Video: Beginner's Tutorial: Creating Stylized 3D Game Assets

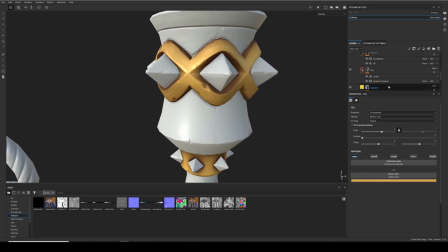I'll add some cavity,
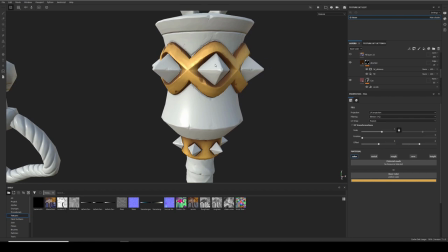some values. So if you want to have it brighter on top than on bottom.
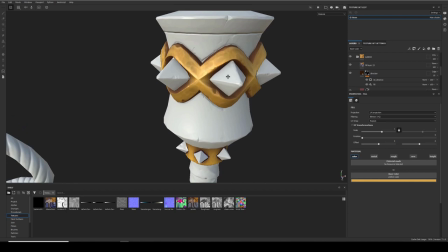And then for this, I exported the base color, took it to Photoshop,
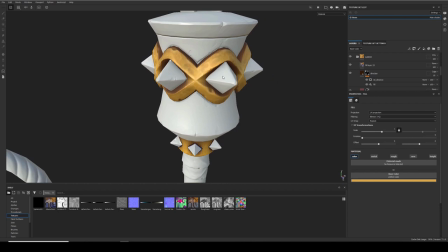and just added some details, just trying to add some characters to it, make it a little bit more interesting.
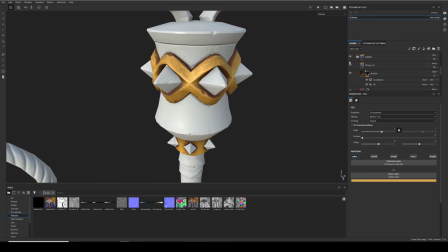I think if you really push your sculpt,
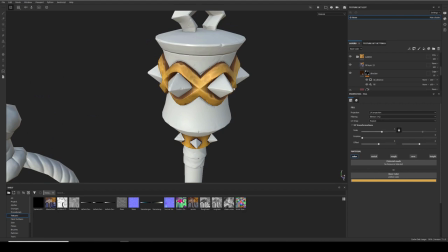you don't have to do this. If you have a lot of surface details, yeah, I just added some by hand.
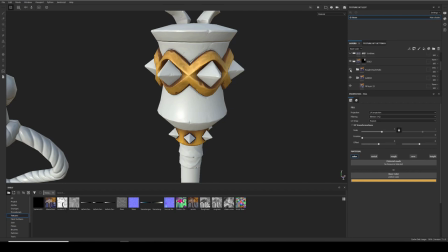And I'll just use exactly the same process for all the materials. I'll also add roughness and metallic
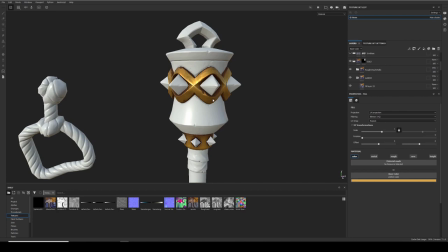as a separate channels, just to have a little bit more control with it.
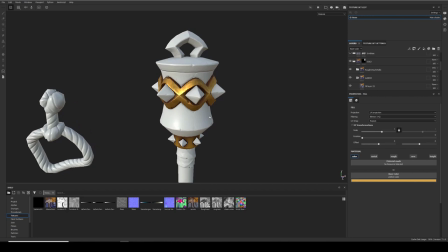So yeah, I'll do the same process for all of them. You can try experimenting with some masks as well.
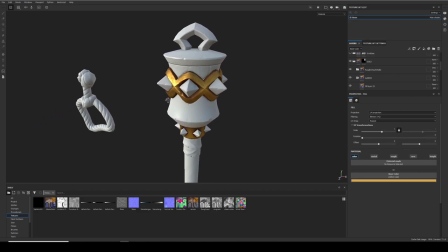But yeah, I kept it really simple here.
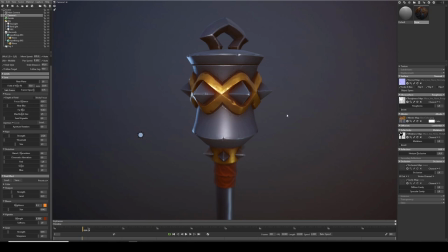Okay, so the last part that I feel a lot of people sort of rush through, just because you're getting close to finishing your project and maybe get a little too hasty. I feel like rendering can really sort of elevate your work.
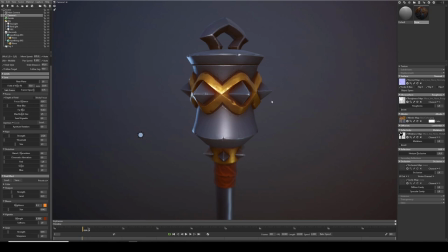Can really make the high points shine, and then maybe some stuff that you didn't pay too much attention to, you can try to hide it a little bit. So yeah, I think it's very important to spend some time on lighting and rendering.
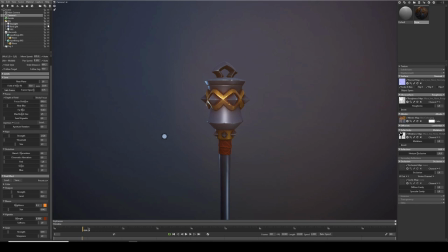I tried using a simple setup here. So I just have a 3-point light setup.
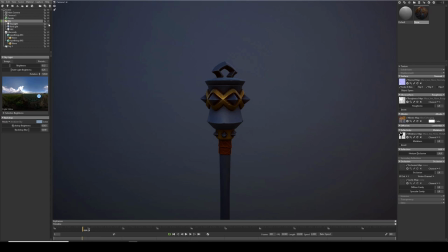I'll start with a skylight. Keep it low brightness so you get more control with your lights.
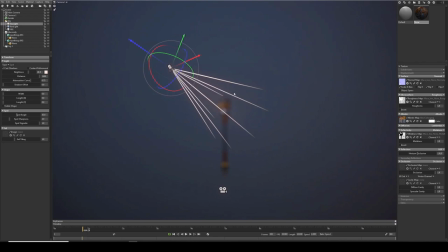And then I use one warm light coming from the front.
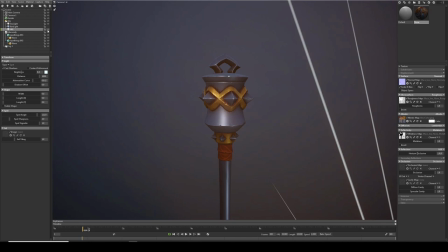Then I use another fill light just to sort of balance it. Go with a cooler color just a little bit. I don't want to influence the textures too much, but still I want to have a little bit of effect.
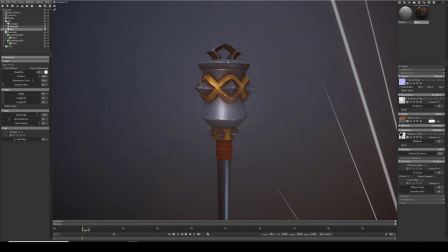And then I'll place this on the opposite side of the key light, but still coming from the front. Then just for some added effect, I think it adds a little bit of drama. Just a rim light.
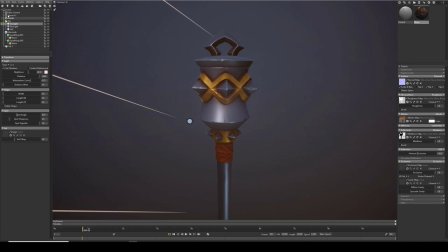Then you try to balance all these lights. The key light is the strongest one. And then the fill light is, just play with it. See what details it brings out.
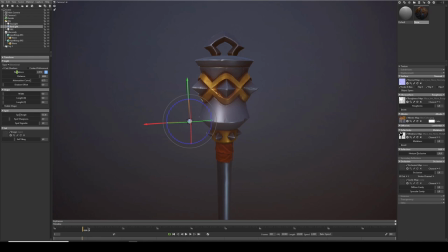Yeah, I'll keep it low usually. And same for the rim light. Can push it even more. And as far as the effects go, I really like using depth of field.
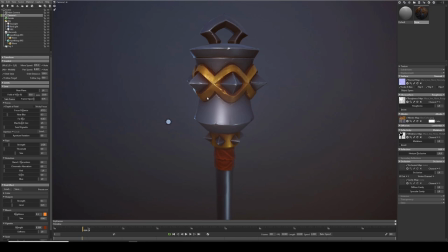I think it adds a nice effect. I trained it up quite a lot on this one, just because I really want to focus the eye on top.
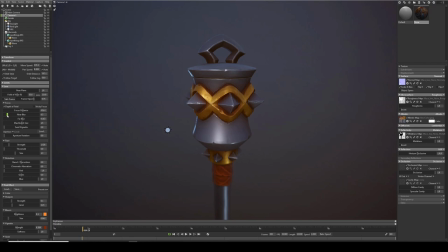But yeah, you can play with far blur and near blur. Just yeah, until you get something you like. The other effects, I don't put too much of them.
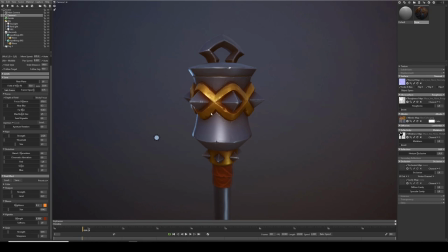I think they add a nice punch to it. Bloom and sharpen. But yeah, I keep it quite low, so they don't blow out the image.